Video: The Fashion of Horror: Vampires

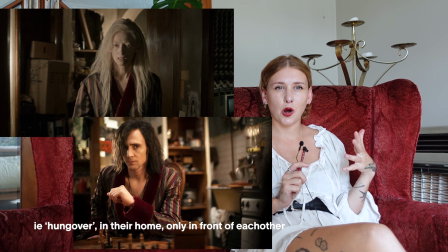They wear it at their most disheveled, which I think is a nice way to show that particularly Eve's elegance can still be worn down,
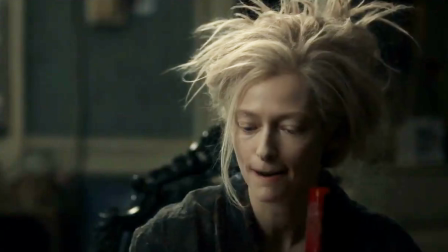and beneath there will always be a vampire. While not overtly glamorous in the way that some of the other costumes in this category are, these costumes with their embroidery, beading, expensive fabrics, and rich colorways nod to the decadence of historic vampire costumes. Da da da da da da da da. Oh my god, she was a sexy vampire the whole time. Alright people, moving on to something more controversial.
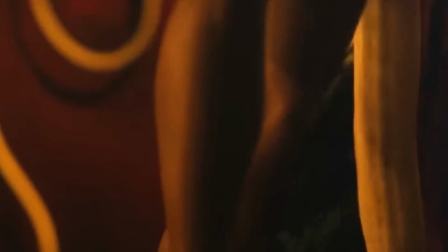I feel like I had a very strong image of the sexy vampire in my head.
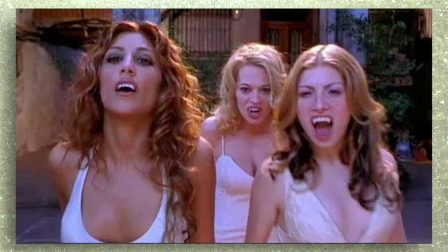But when researching this, I found that there were far fewer examples than I thought. And I think that's because they make more appearances in TV and cheap exploitation films, past and present.
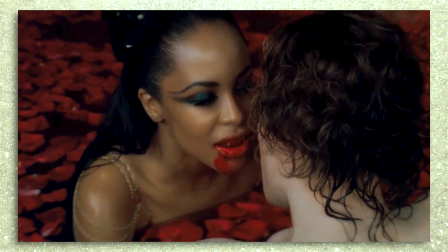But of the examples I did find, I think there is a distinct look,
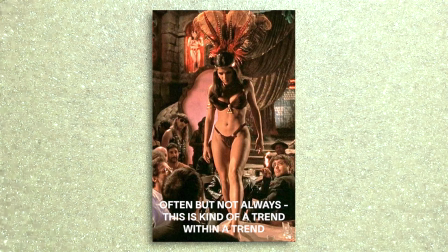often having markers of historical and fantasy clothing, like jewels, chiffon, and elaborate headdresses. Basically, they take the elements of better costumed films with more artistic value and boil them down to bikinis. While I can't say I'm the biggest fan of these specific ways costume designers have molded our image of the sexy vampire, purely in concept, they do make sense. A vampire's bloodlust often means that they are battling temptation, and temptation, being tempted by the human body, is something that we associate with taboo, desire, and ultimately sex. The consumption of another living human is as carnal as it gets, which I would say is inherently erotic. So the idea is good, but the way that they've been costumed leaves a lot to be desired, especially in the early 2000s goth fantasy boom, if we can call it a boom. Did it really boom? Boom. Say boom again. Boom. And I'm no prude. Potentially problematic roots aside, are they slaying most of the time? Yes. But were these costumes designed so that teenage boys would buy movie tickets in the hopes of seeing boobs for the first time?
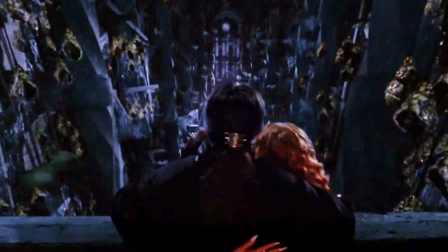Also yes. The sexy vampire also, often in costume only, has a non-Western look,
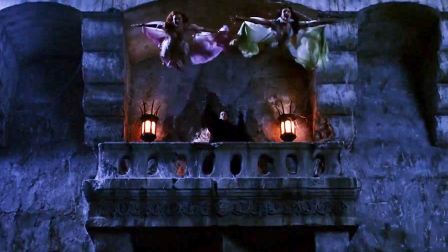whether that be Eastern European, Middle Eastern, or Asian. I think this happens for a few reasons. Sometimes these origins are relevant to the idea that vampires are from ancient or unfamiliar lands,
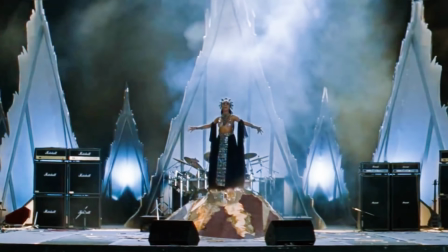and leaning away from Western styling feels less familiar to British and American audiences. But I think a lot of the time, perhaps subconsciously, it plays on the over-sexualized trope of exotic,
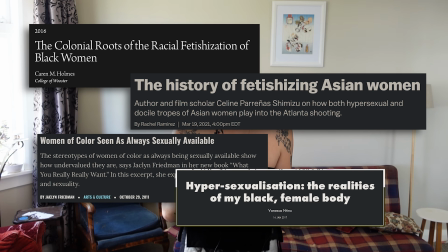non-white women. Over-sexualizing women of color has deep historical roots, and it's all pretty icky. I will link some stuff in the bio if you want to understand more about that.
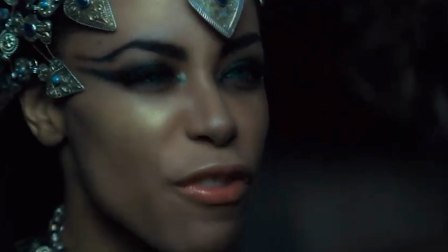One sexy vampire that stands out from the rest is Akasha, the vampire queen in 2002's Fall of the Damned,
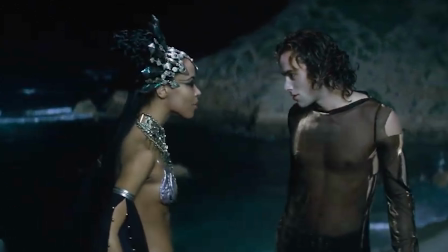which, if you didn't know, is the only official sequel to Interview with the Vampire.
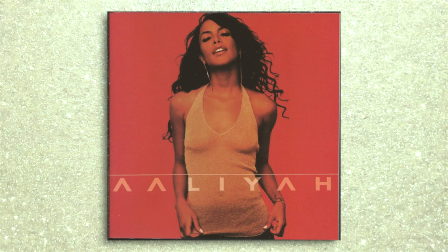It also sadly was the last project that Aaliyah worked on before her very tragic death. The film was costumed by Oscar-winning Australian costume designer Angus Strathy. And is it a coincidence that the only male costume designer so far on this list gave us a bedazzled bikini?
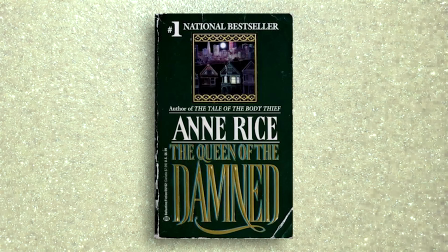Yeah, kind of. The film is based on Anne Rice's novel of the same name, and the character's origins go all the way back to the late 3000 BCs, where she was born in Uruk, modern-day Iraq, and then lived in Egypt.
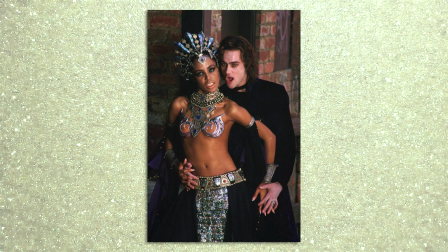Producer Jorge Saralagui explained that Akasha's costume was inspired by this ancient time period,
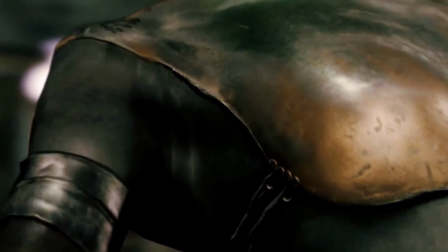as it's when she went to sleep before being awoken again in the 80s, when the film is mostly set. The other vampires featured in the film, known as the Ancients,
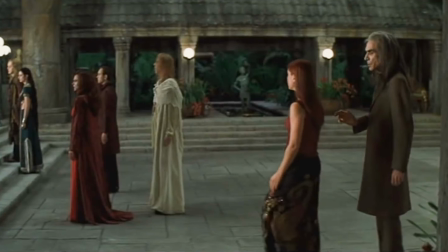were all costumed in accordance to the times and places that they went to sleep and then rose again.
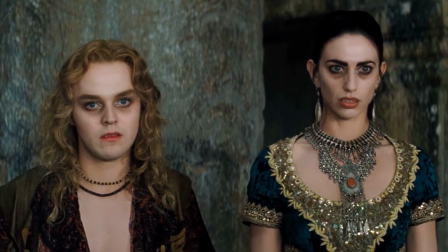So there's a mixture of ancient and contemporary clothing.
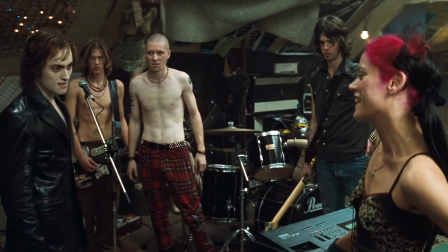Our lead vampire Lestat is dressed in glam rock / grunge attire because he's now in a rock and roll band.
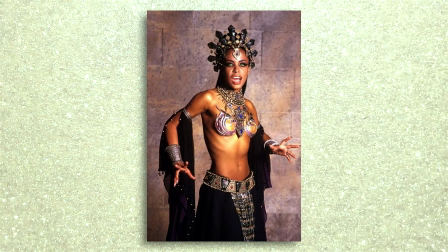Having been made in 2001, Akasha's costumes seem to combine elements of supposed 3000s BC clothing with early
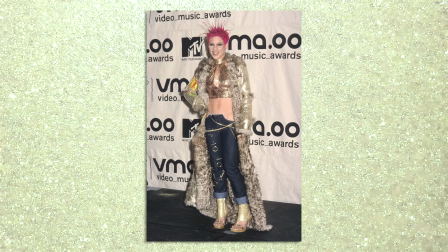90s and 2000s pop icon style, which in itself was sometimes influenced by the East and the Middle East. Think Britney Spears and her snake. Ow. The most noticeable contemporary features are the very low-waisted, tummy-bearing silhouettes,
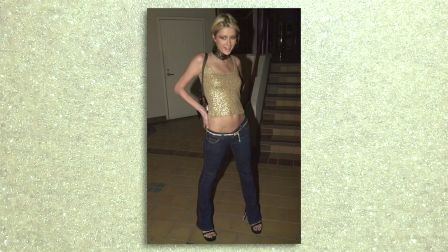which was a popular look in the late 90s and early 2000s, and something Aaliyah sported lots on red carpets herself. This super low-waisted look is really re-entering popularity currently, and I've got to say, I can't do it. I have a lot of digestive issues. My stomach is bloated like 80% of the day, every day. Not happening on this channel. Catch me in like 6 months wearing it because it's cool and I don't want to feel left out. But I digress. I couldn't find any evidence of the novel calling for an itty-bitty metal bikini,
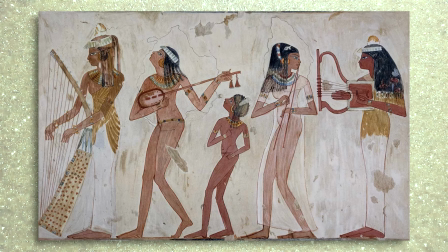but there's some evidence historically that women might have worn some pretty exposed outfits in Africa and the Middle East.
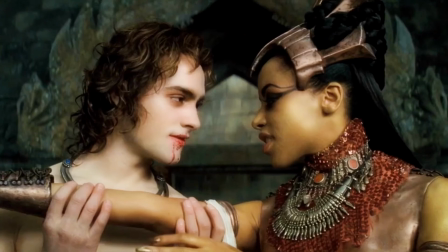And at the end of the day, it's an early 2000s erotic vampire film. So I can understand how we got here, and the final result is undeniably sumptuous. All right, let's wrap this thing up. The fashion of the vampire is both broad and easily recognized, which I think is an amazing feat. Amazing foot, amazing feet. Oh no. You know your jokes are bad when your camera doesn't even want to film them. Even in real world clothing, if you want to look sexy, you put on a red lip unknowingly referencing a bloody mouth and a black dress alluding to your aloofness. Colloquially, this look is known as vampy. It's a well understood image. And as for the true markers of what makes a vampire look like a vampire on screen,
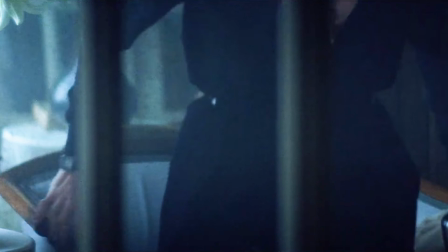I think it's the sentiment of wealth, indulgence, and sophistication, or on the other end of the scale,
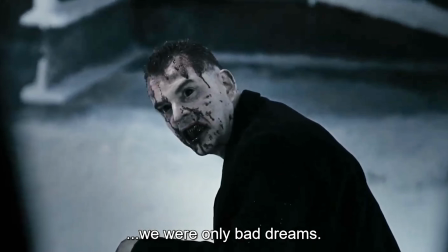ugliness, danger, and decay, that binds vampire costumes into one recognizable group across the board.
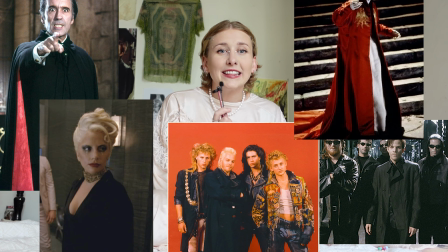Coats and dark colors or references to them, I think, are also significant enough to get the official stamp.
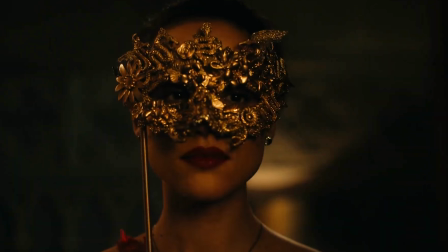In modern vampire cinema, we recently had The Invitation, which stayed pretty close to the traditional suited and sleek dark vampire aesthetic.
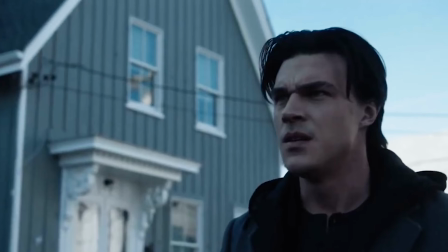Other more recent examples like American Horror Story The Last Voyage of Demeter and Renfield have also mostly referenced the original on-screen Dracula or Nosferatu image.
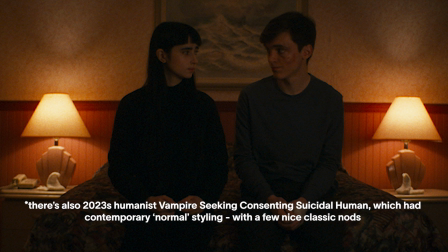Especially with Robert Eggers' Nosferatu on the way, which again appears to be going down a more traditional route, I don't get the sense that we're getting a new wave of vampires with a distinct aesthetic in the 2020s.
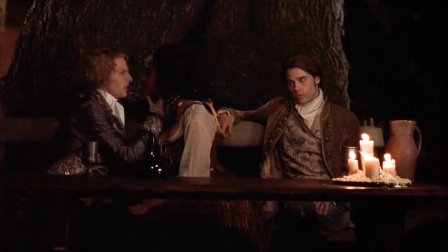Culturally, we have solid associations between the vampire costuming archetypes and wealth or sexiness or danger,
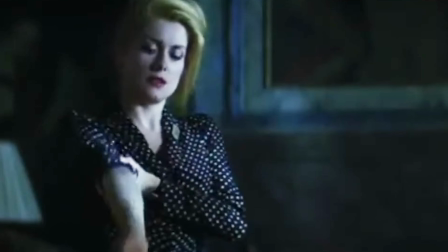so it doesn't seem like there's a reason to implant a new aesthetic onto our existing understanding of them. The best vampire costumes develop something fresh and distinct while
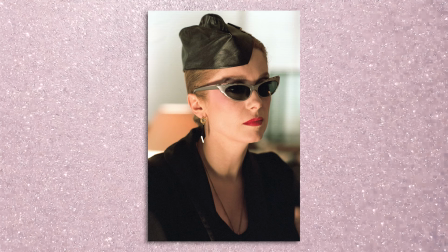still drawing from the creature's rich literary and cinematic history.
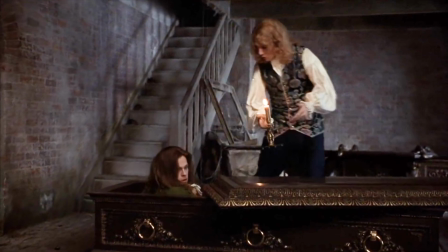We've seen some incredible examples of this in the past. We know what works, but I am hopeful that someone or something will shake things up and bring on the next era of innovative vampire costume design. And that is that. I have to dash because I'm late for a baseball game with my boyfriend's family, but I really hope you enjoyed today's costume/film/fashion exploration. I already have a bunch more of these planned for various other horror creatures and characters. Stick around and I'll see you soon. Go.